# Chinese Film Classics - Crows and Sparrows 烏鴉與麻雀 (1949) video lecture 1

Though promoted as a collective work, this film benefits from strong performances by its stars.
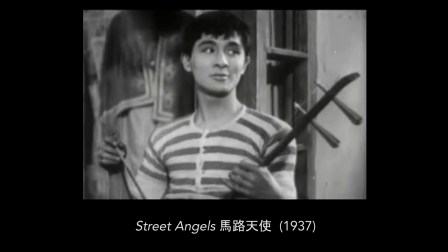Zhao Dan, who starred in Crossroads and Street Angels, reappears as part of a charismatic comic couple.
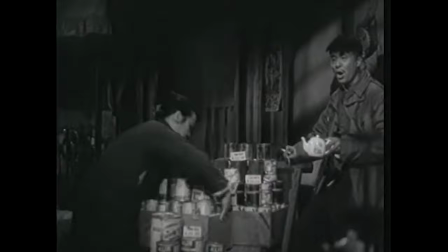Wu Yin had starred in Spring River Flows East in the rather cliched role of Old Mrs. Zhang.
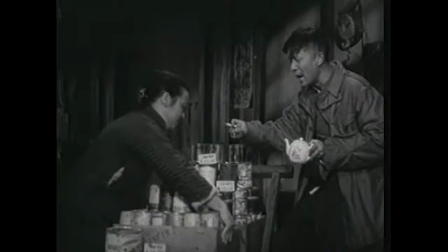In Crows, the pair create fantastic chemistry with their non-stop repartee of bickering, negotiation,
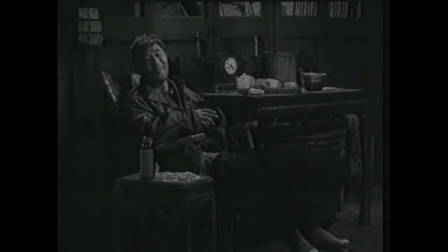singing, scheming, and interacting with neighbors. One of Zhao Dan's best scenes has Xiao rocking in his chair daydreaming of a future windfall until with the guffaw,
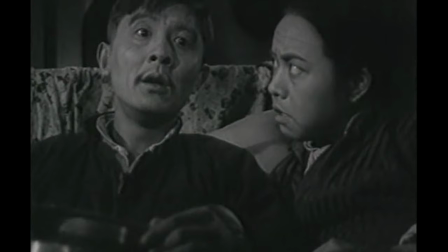I'm rich, his chair collapses and he's showered with cans. Even in despair, Xiao manages irony.
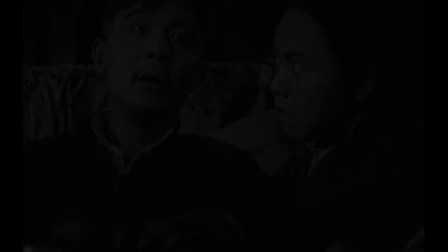At one point he says, I'm finished, my money has been stabilized away.
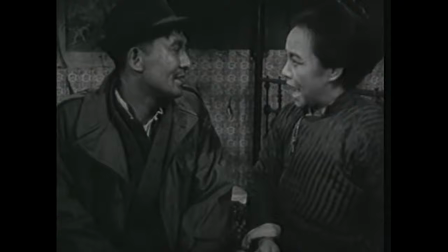Wei Yan also delivers a dynamic and compelling performance as the exasperated,
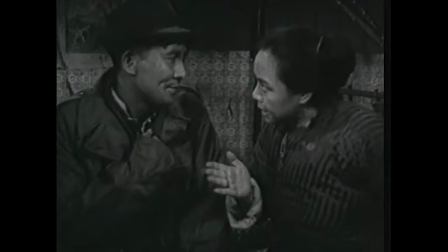sharp-tongued, calculating, moody, but ultimately very capable and strong-minded Mrs. Xiao. These characters are not just individuals, but also representatives of typical mindsets and behaviors.
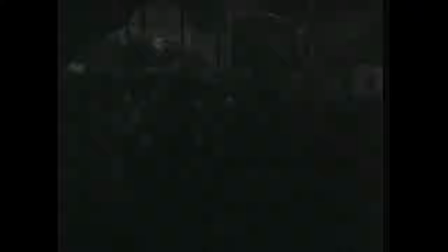In one allegorical scene,
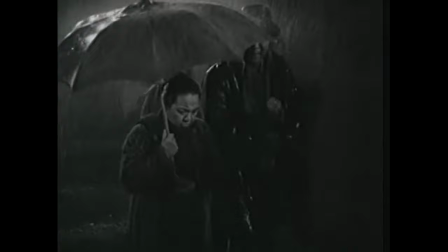the Xiaos are walking through the rain at night to get to the central bank so that they can change their currency for gold when it opens the next morning.
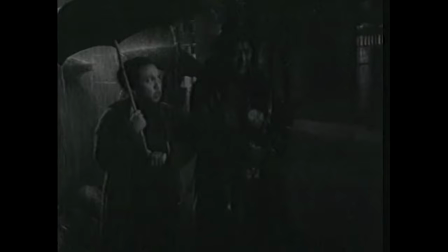They pass a line of blind men walking in the same direction,
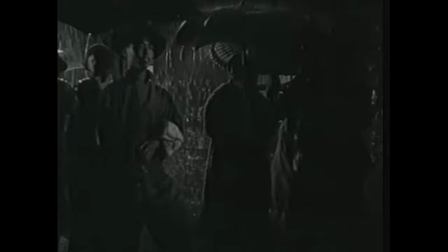and little broadcast or boss Xiao remarks, look, even blind men are speculating in gold.
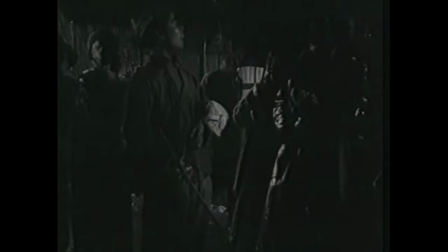This gossip prone Xiao might as well be speaking of himself. In this age of rumors and wild speculation, the Xiaos are as blind as anyone else. Indeed, in the following riot instigated by a black market gang, they end up barehanded and bloodied. Besides showing us various types of people, Crows and Sparrows also pursues a documentary agenda of showing the incriminating paper
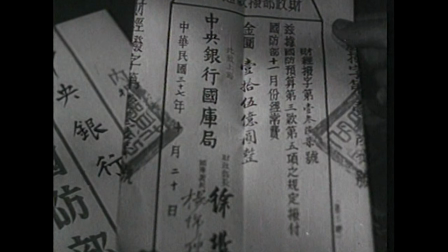evidence of the economic and political villainy of the recently vanquished regime.
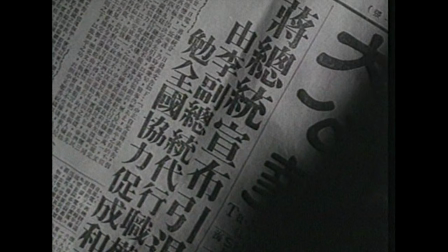Various texts fill the film, from major newspapers such as Da Gong Bao,
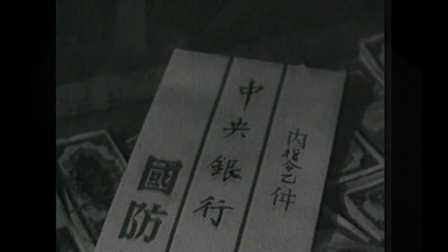to intellectual magazines such as The Observer, to government letters and documents.
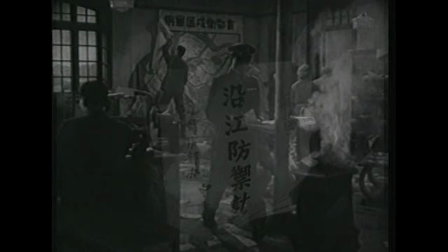We see the Nanjing government tearing down maps and burning its military defense plans, before fleeing south. The small collective drama of a group of neighbors is interspersed at regular intervals with close-up shots that linger on the incontrovertible evidence of the larger drama afoot.